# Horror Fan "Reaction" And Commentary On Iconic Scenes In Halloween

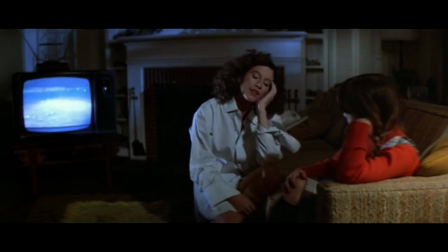[8:16]
Streaming, Netflix, all this shit. You can watch whatever you want, whenever you want. But back in the day, sometimes the only time you got to watch some of these movies was around Halloween.
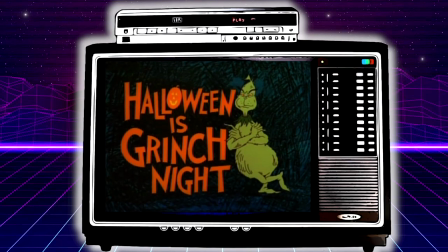[8:26]
You look forward to, what's going to be playing on TV around Halloween.
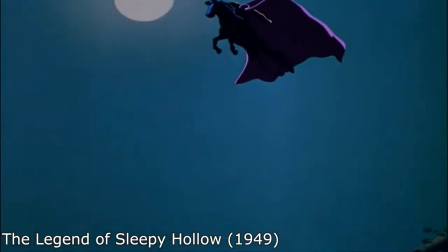[8:31]
I can only watch this movie around Halloween time. Yeah. Because that's only when they play it.
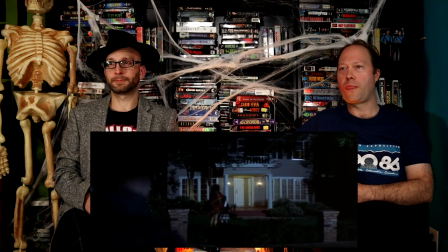[8:36]
I miss TV for that, for the randomness of it. And again, like, they don't show Myers' mask full on. You see him stand up, you know he's got a white mask on, but you don't know the features. You can't see it.
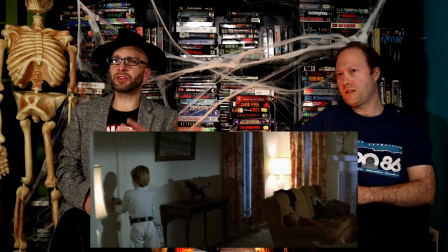[8:49]
Yeah. So what is Tommy supposed to be dressed as? What's his fucking costume?
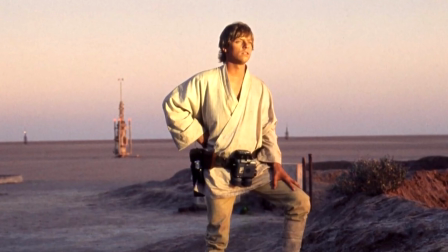[8:54]
I think he's Luke Skywalker. He looks like Luke Skywalker to me. I just assumed it was Luke Skywalker without even really thinking about it. I think you see like what looks like a lightsaber or something on his belt. It's Luke Faber! She's always looked like Bon Scott to me. Annie? She looks exactly like Bon Scott. Kind of looks like Bon Scott. That kind of takes the sexiness away from her a little bit, though, I think.
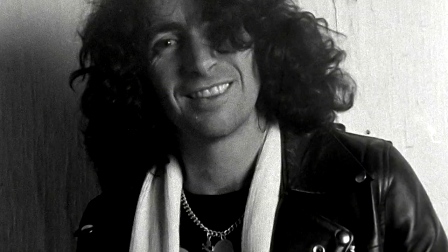[9:22]
Yeah, look. Even the hair. She looks exactly like Bon Scott.
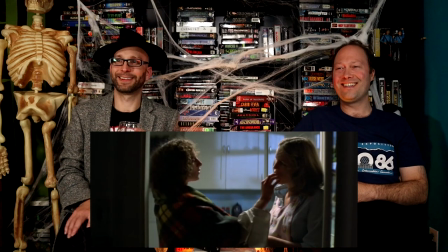[9:28]
Yeah. I wonder if she's got the clap. I always like the fact that she's carving a pumpkin now after they're done trick-or-treating and everything. Like, isn't it too late to carve the fucking pumpkin? Like, Halloween's over.
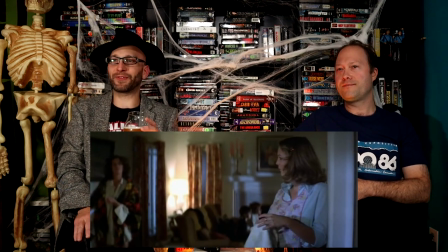[9:47]
It's time to smash all the pumpkins and everything. If the kids are home from trick-or-treating, That's it.
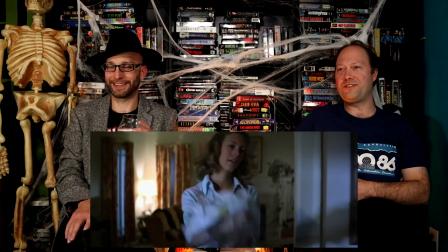[9:54]
It's too late for a pumpkin. Done. The kids will be counting their candy and all that shit. And again, I love the kids are just fixated on the TV. Yep. They're not being... I don't have my phone up here, but they're not being distracted by their phone.
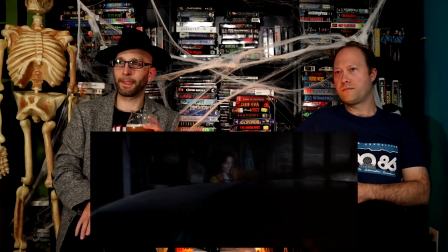[10:08]
They're just like watching that fucking TV. So here, very important. Yep. Locked. Door's locked. And this is one of those things too that...
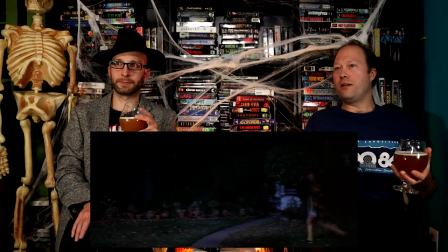[10:19]
This is one of those kinds of things back then where you had to watch and pay attention to a movie. Things weren't spelled out for you. You couldn't be on your fucking phone distracted. Yeah, and if you're on your phone and then you have this on, you're going to miss all the important stuff.
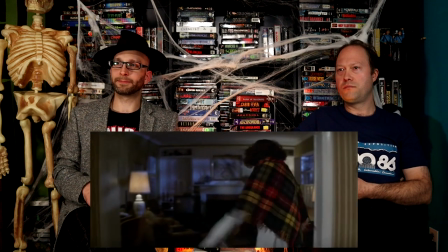[10:40]
And I love the fact that, like, that she's singing to herself is neat.
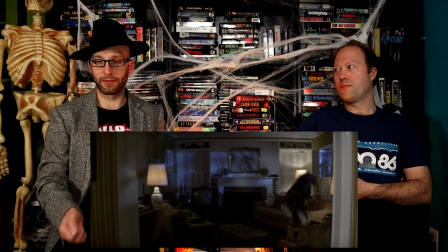[10:46]
She's not like, open the door, I forgot my keys. Like, no keys.
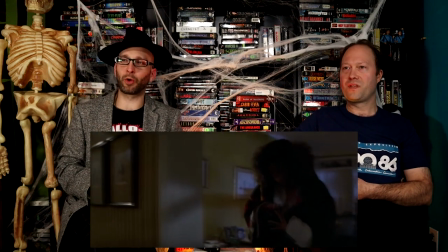[10:51]
Yeah, like, she's singing. I kind of like that. It's a neat little core to the character that you always remember.
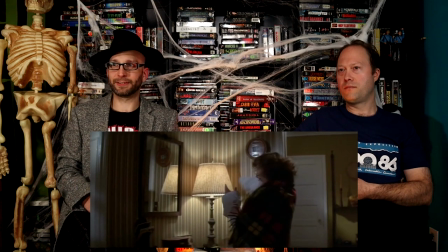[10:56]
Yeah. It's not just... anybody, it's Annie. You know, it's character development and plot, and moving the plot forward at the same time.
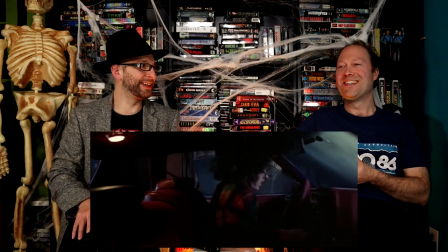[11:08]
Yeah. And then she doesn't need the keys. She doesn't need the keys. But she doesn't realize that.
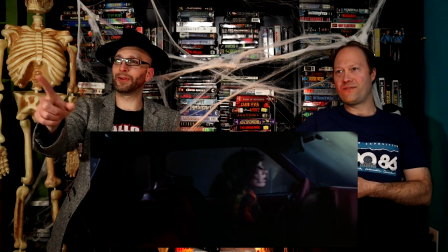[11:13]
Yeah. Because she's singing. And see how all the windows are fogged up because someone's in there breathing.
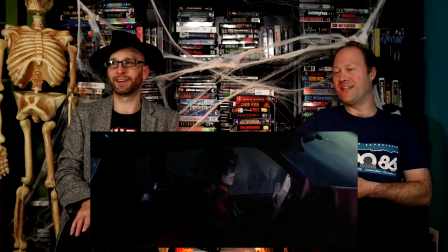[11:20]
Yeah.
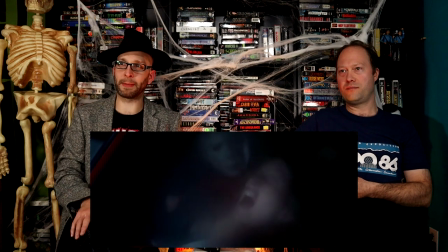[11:23]
And that's the first real time you see the mask, too. But even... it's still foggy. It's obscured by the fog, yeah. It makes him even creepier because you still don't really get a good glimpse of him.
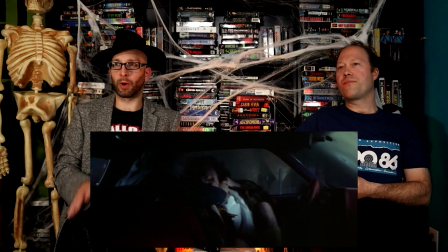[11:42]
And this whole, like... I wouldn't say one shot, but it's continuous.
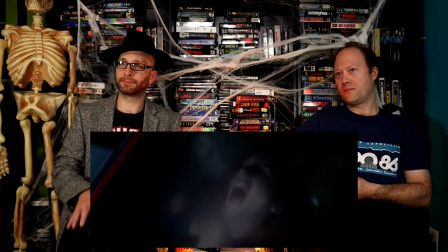[11:47]
You see the whole thing happen. And I like how there's no blood.
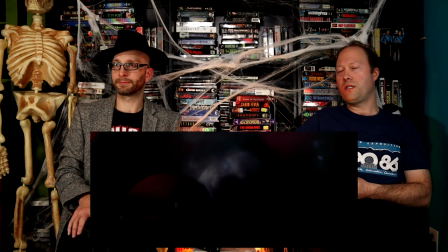[11:53]
Yeah, no blood. It's just the music that signifies that he killed her. That scene, I think, has made everybody... Whenever you go to your car at night, you always look, take a glimpse in the back seat.
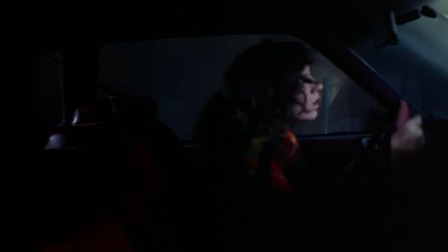[12:10]
Yeah, and if your windows are foggy, you better fucking get out of the car now. Yeah. So the next scene we're going to do commentary on is the classic head tilt, stab to the wall when Paul dies.